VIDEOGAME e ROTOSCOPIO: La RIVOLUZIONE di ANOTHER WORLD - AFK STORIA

Eric Chai, un designer francese di videogiochi,
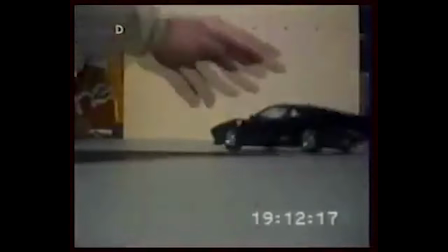ha iniziato la sua carriera come programmatore nel 1983 e ha lavorato poi come grafico per diversi videogiochi.
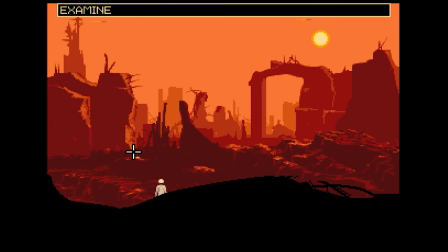Dopo aver lavorato a Future Wars,
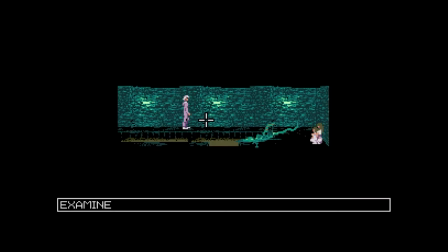Chai ha scelto di creare un gioco tutto suo piuttosto che collaborare con altri,
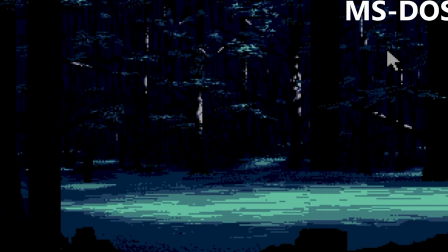grazie anche alla disponibilità di nuovi strumenti per sviluppo su Amiga.
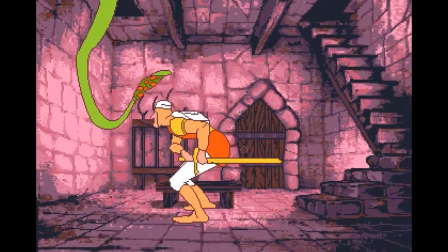Nel 1989, dopo aver visto le animazioni di Dragon's Lair per Amiga,
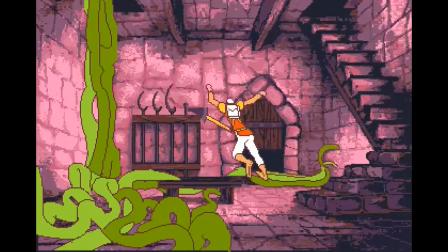Chai ha intuito che poteva usare contorni vettoriali per ottenere un effetto simile,
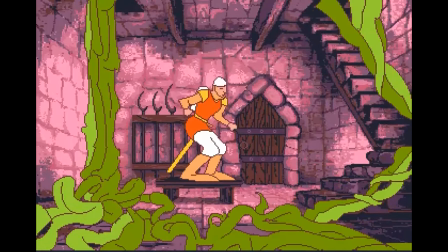risparmiando memoria che nei computer dell'epoca era assai limitata.
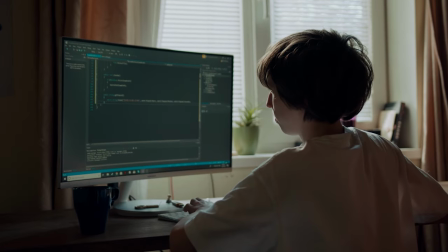Dopo qualche test in C, è passato al linguaggio assembly,
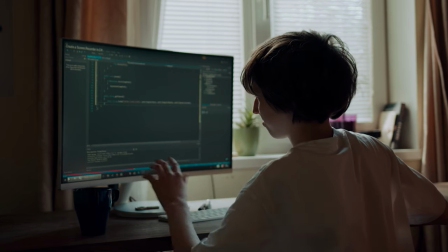riuscendo a ottenere buoni risultati anche sua amica con una velocità di circa 20 fotogrammi al secondo.
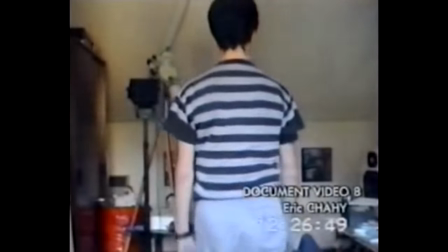Per creare animazioni più realistiche ha utilizzato la tecnica del rotoscopio.
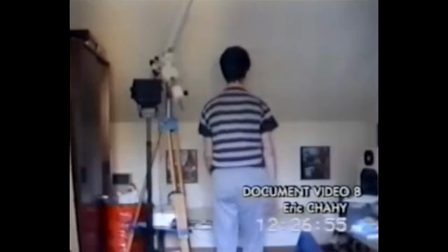Cos'è il rotoscopio? È una tecnica molto semplice quanto efficace.
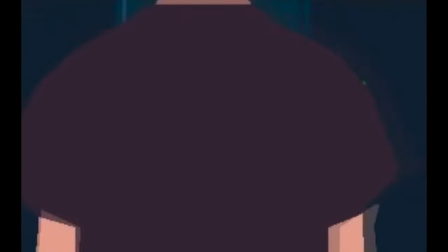Prendi un attore,
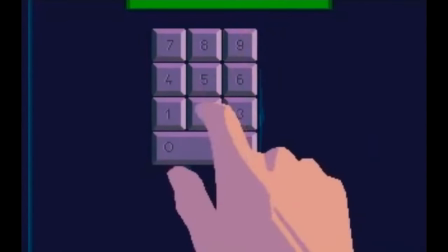gli fai fare quello che il tuo personaggio animato dovrebbe fare e poi ricalchi i suoi movimenti Quello che ti serve è trovare qualcuno che
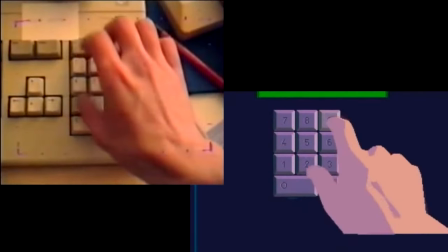si presti a fare dei video e poi ricalchi sopra i suoi
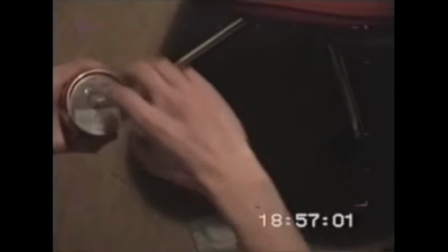movimenti Un sacco di film della Disney furono fatti con questa tecnica,
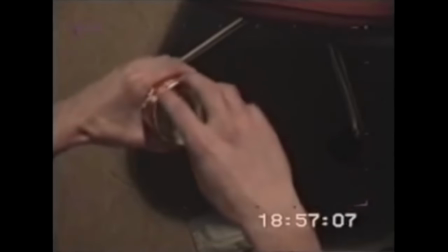da Cenerendola fino a Pocahontas Chai ha lavorato al suo di gioco e
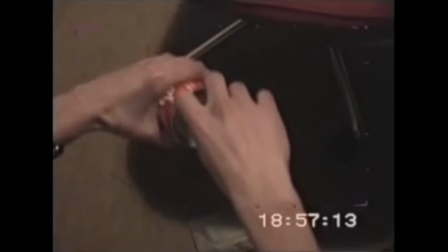durante lo sviluppo ha realizzato il proprio strumento per animare il gioco L'introduzione del gioco,
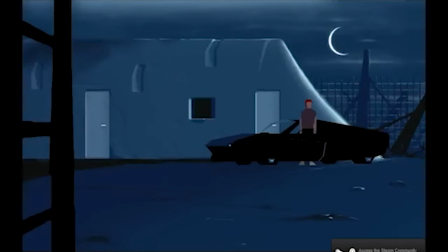completata all'inizio del 1990, rappresentava un banco di prova per l'intero motore grafico Ogni sezione
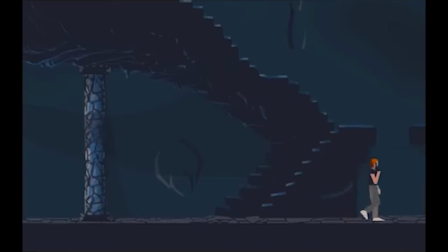del gioco è stata sviluppata in ordine cronologico riflettendo addirittura le emozioni di Chai come la solitudine che si avverte nelle prime
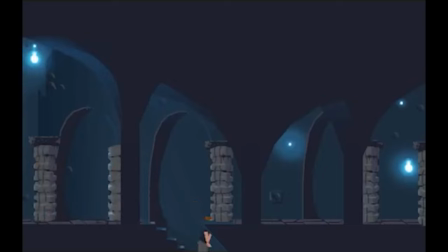parti del gioco il design dei livelli si è evoluto spontaneamente dopo 17
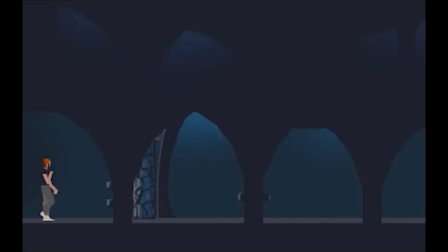mesi il gioco era ancora incompleto Chai ha quindi ottimizzato lo sviluppo riutilizzando la grafica degli sfondi e concentrandosi più sui puzzle una volta che il gioco è stato
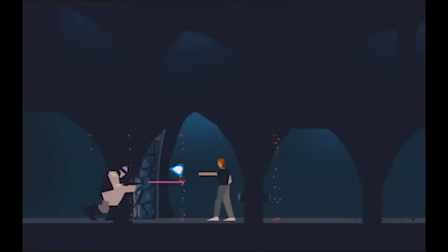ultimato Delphine Software ha accettato di pubblicare il gioco e Chai ha fissato l'uscita per novembre 1991. Per rispettare la scadenza ha creato storyboard per strutturare la trama.
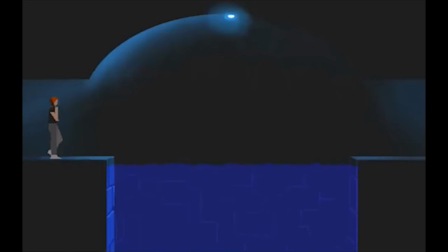Il gioco è stato completato nel 1991 dando origine
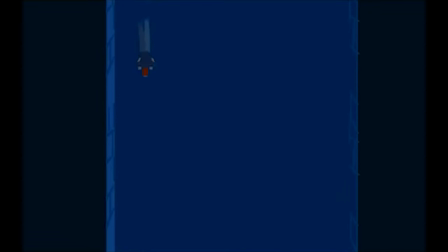al famoso slogan Ci sono voluti sei giorni per creare la terra, Another World ha richiesto due anni.
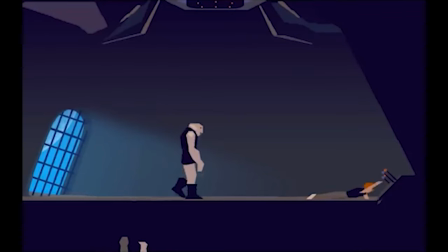Il finale, con il protagonista Lester quasi morto, rispecchia la stanchezza accumulata da Chai durante lo sviluppo di Another World. Quindi, mischiando nuove tecniche di programmazione, usando grafica vettoriale e tecniche di animazioni,
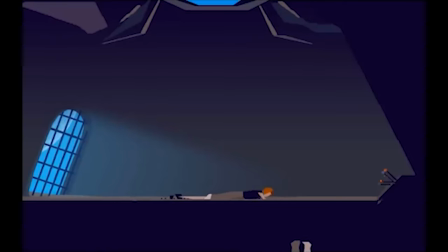in questo caso il rotoscopio, Chai ha fatto un gioco che è diventato una vera e propria leggenda,
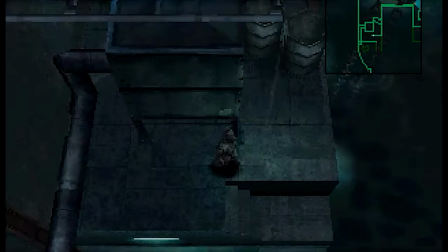ispirando giochi come Silent Hill e Metal Gear Solid. diversi giochi sono stati
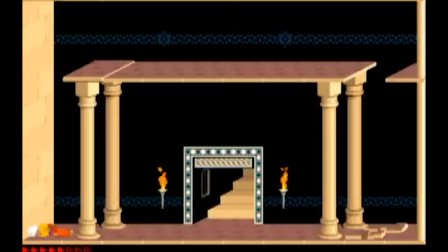sviluppati utilizzando questa tecnica è come non citare Prince of Persia. Perfetto pinguini questo era il video che nonostante parta da un video di Another World su YouTube che mi è capitato tra le mani per
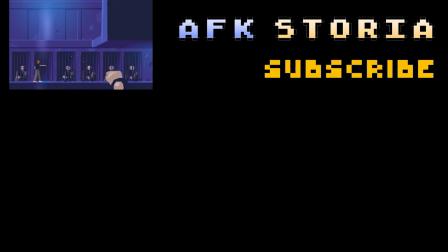caso è anche fortemente ispirato da tutti i video di 151 EG che mi sono visto negli ultimi anni. Vi ringrazio come al solito per essere stati qui con me anche oggi e noi ci vediamo alla prossima ciao Kilo